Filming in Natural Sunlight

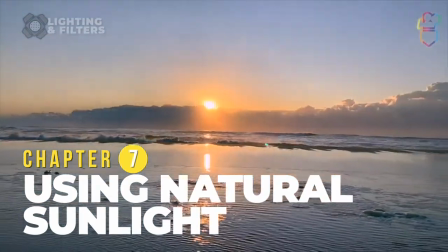Lighting. Every single camera needs it and relies on good lighting to be able to render an image really, really well. Now, smartphones have tiny lenses and tiny imaging sensors, which means they need lots and lots of light to be able to render an image really, really well. They don't cope so well in low light situations. Now, speaking of lots of light, there's one light source that I know of that is the best kind of light source you can plug into your camera, and it's a big white ball outside in the sky, and it's usually available for free every day. But here's the thing, you need to know the best types of light and the best times of day to be able to utilize that sun at its absolute best. So let's check out some situations where lighting can work for us best.
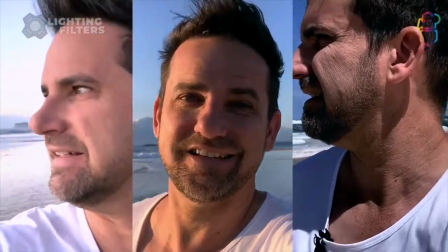This is blue hour. This is the golden hour. And this is midday light.
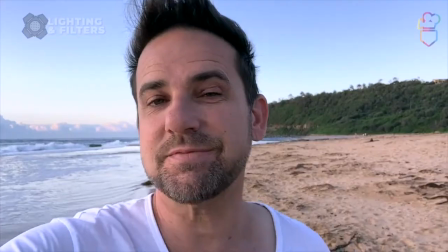This is what's known as blue hour.
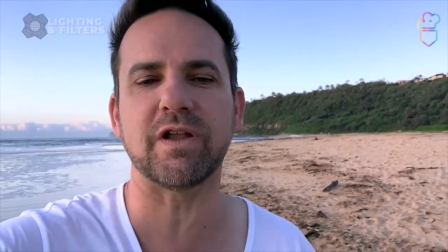Now, this is the most natural, scattered, even form of lighting we can hope to shoot with in exterior locations using just the sun.
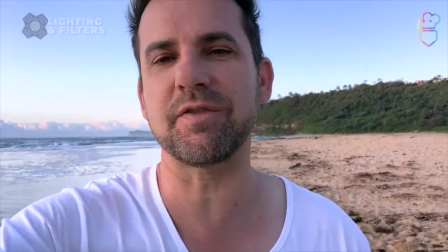And we love this hour, the blue hour, because it happens twice a day.
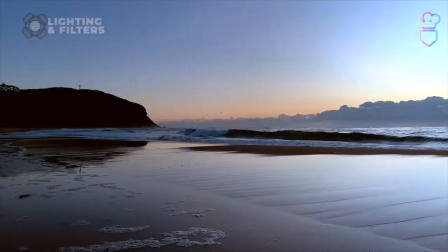It's that first hour of light pre-dawn, so in the pre-light before dawn, and it also happens again at the end of the day once the sun's set in the twilight hour.
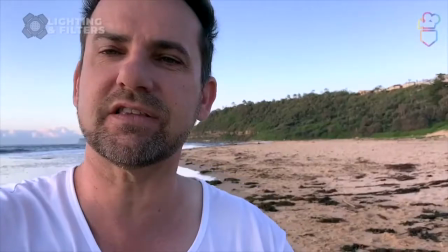So it's called blue light because everything's got that beautiful, soft, even pastel hue.
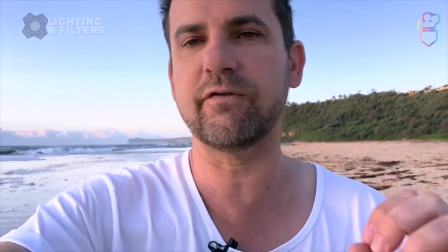So if you look behind me, the sky is full of soft blues, pinks, golden yellows,
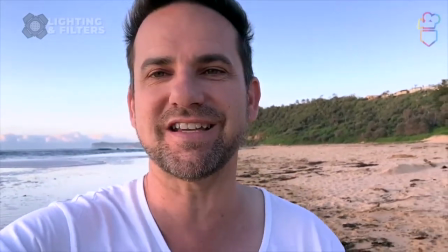and we don't have any direct shadows yet to contend with because the light is still below the horizon.
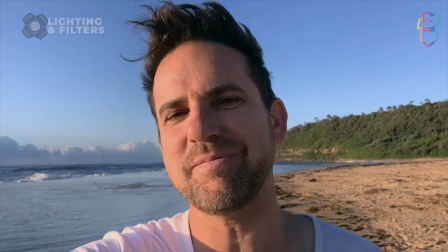This is a fantastic example of what's known as the golden hour.
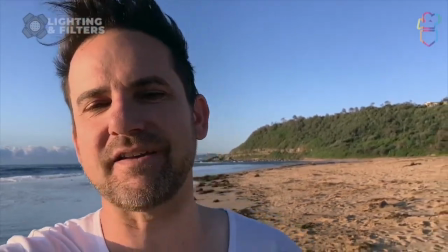And the golden hour of light happens in that first hour of light after dawn, after sunrise every day,
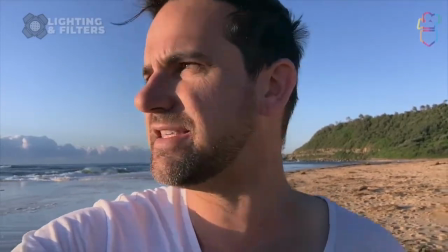or that last hour of light that hangs in the sky just before the sun slips away at sunset.
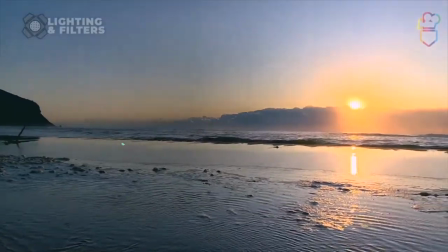It's called the golden hour because the sun is so low in the sky. There's all these beautiful natural atmospherics at work.
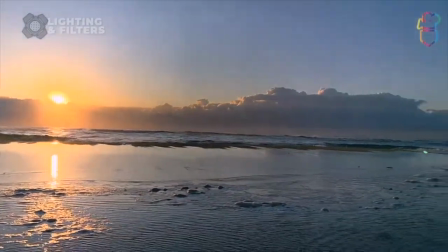There's dust, there's moisture in the air that cuts back the severity and the strength of the sun.
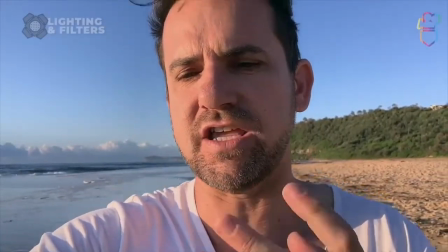And we get this beautiful golden, yellow, peachy, pinky sort of wrap on the landscape and our subjects.
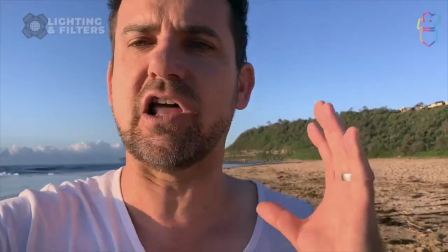Now, we do get some shadows to contend with because it's such a low side light, but it's still quite flattering to film in this.
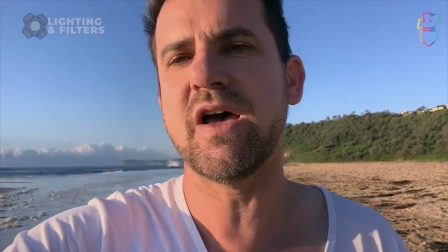And even with a little reflector on the side, we'd be able to sort of open up this exposure a bit on the shadow side if we wanted to.
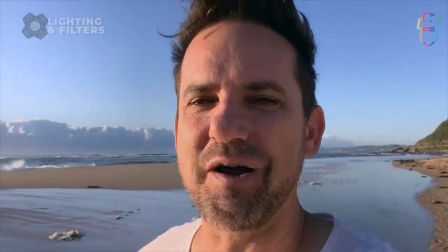The golden hour is fantastic for filming the natural environment, our landscape, because it wraps the landscape in these gorgeous, stretched,
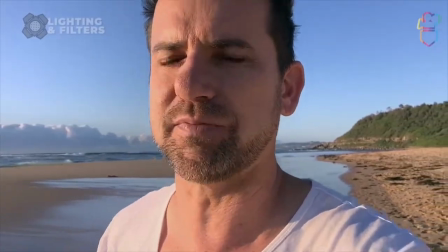elongated shadows that really maps the topography beautifully. I love the golden hour.
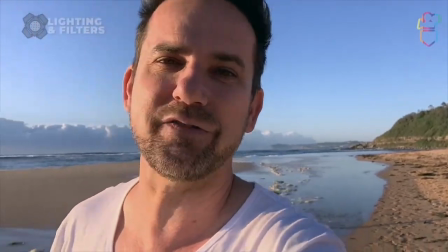It's probably one of my favorite times of the day to be filming.
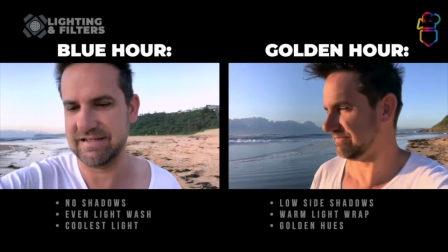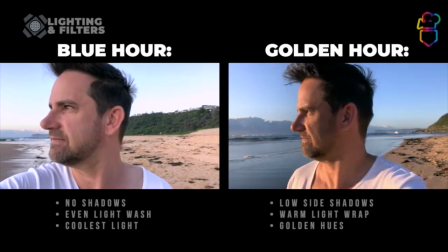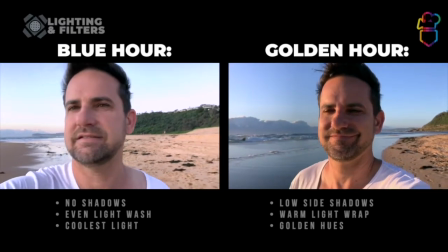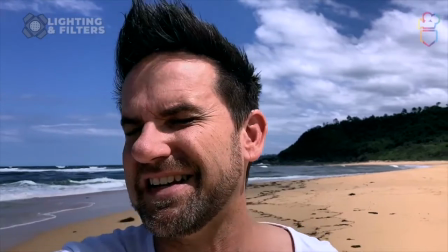And by contrast, and yes, that pun isn't intended, this is what midday light looks like.
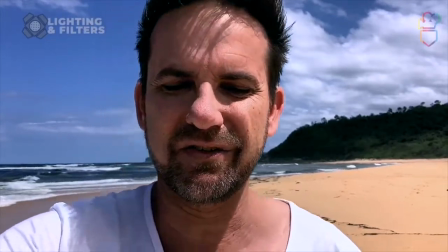And when you can compare it to light at either end of the day, this light is very unflattering.
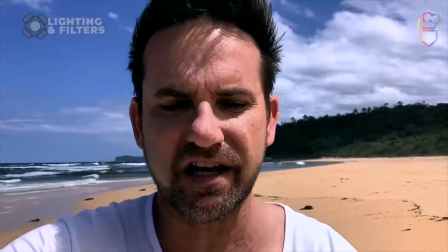It's when the sun is at its highest in the sky. It's very high contrast.
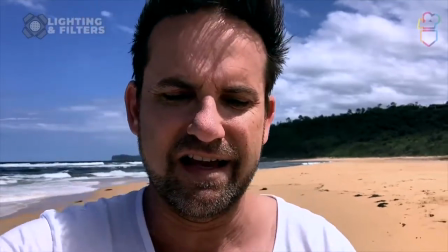It casts these ugly, deep-set shadows on my face. And it really isn't that comfortable to be looking into this light.
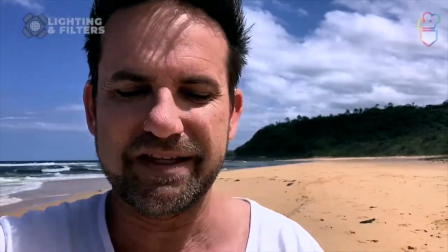I'm squinting quite heavily. Yet ironically, this is the time of day when most people think about doing their videos.
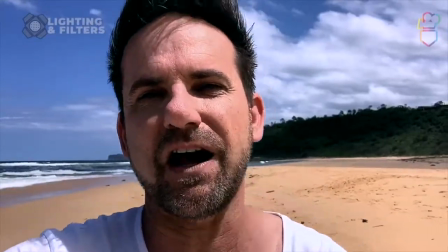But it's the most unflattering kind of light we have to work with. Stay away from midday light.
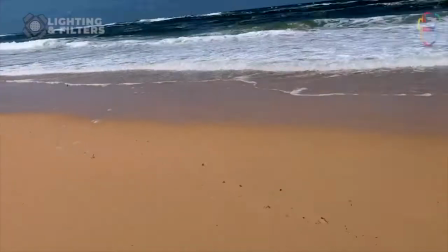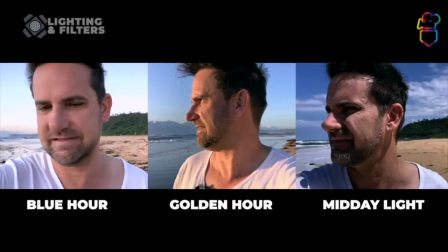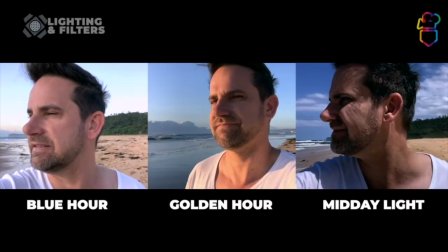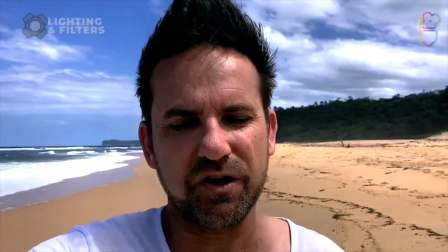Now, of course, if given a choice, you're going to want to shoot outdoors in the golden hour or the blue hour.
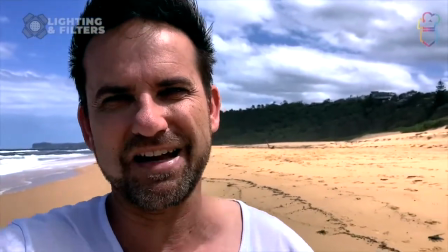It only comes naturally to want the best light.
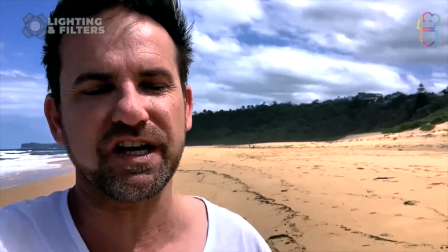However, sometimes your hand is going to be forced and you're going to be needing to film in the middle of the day like we are now.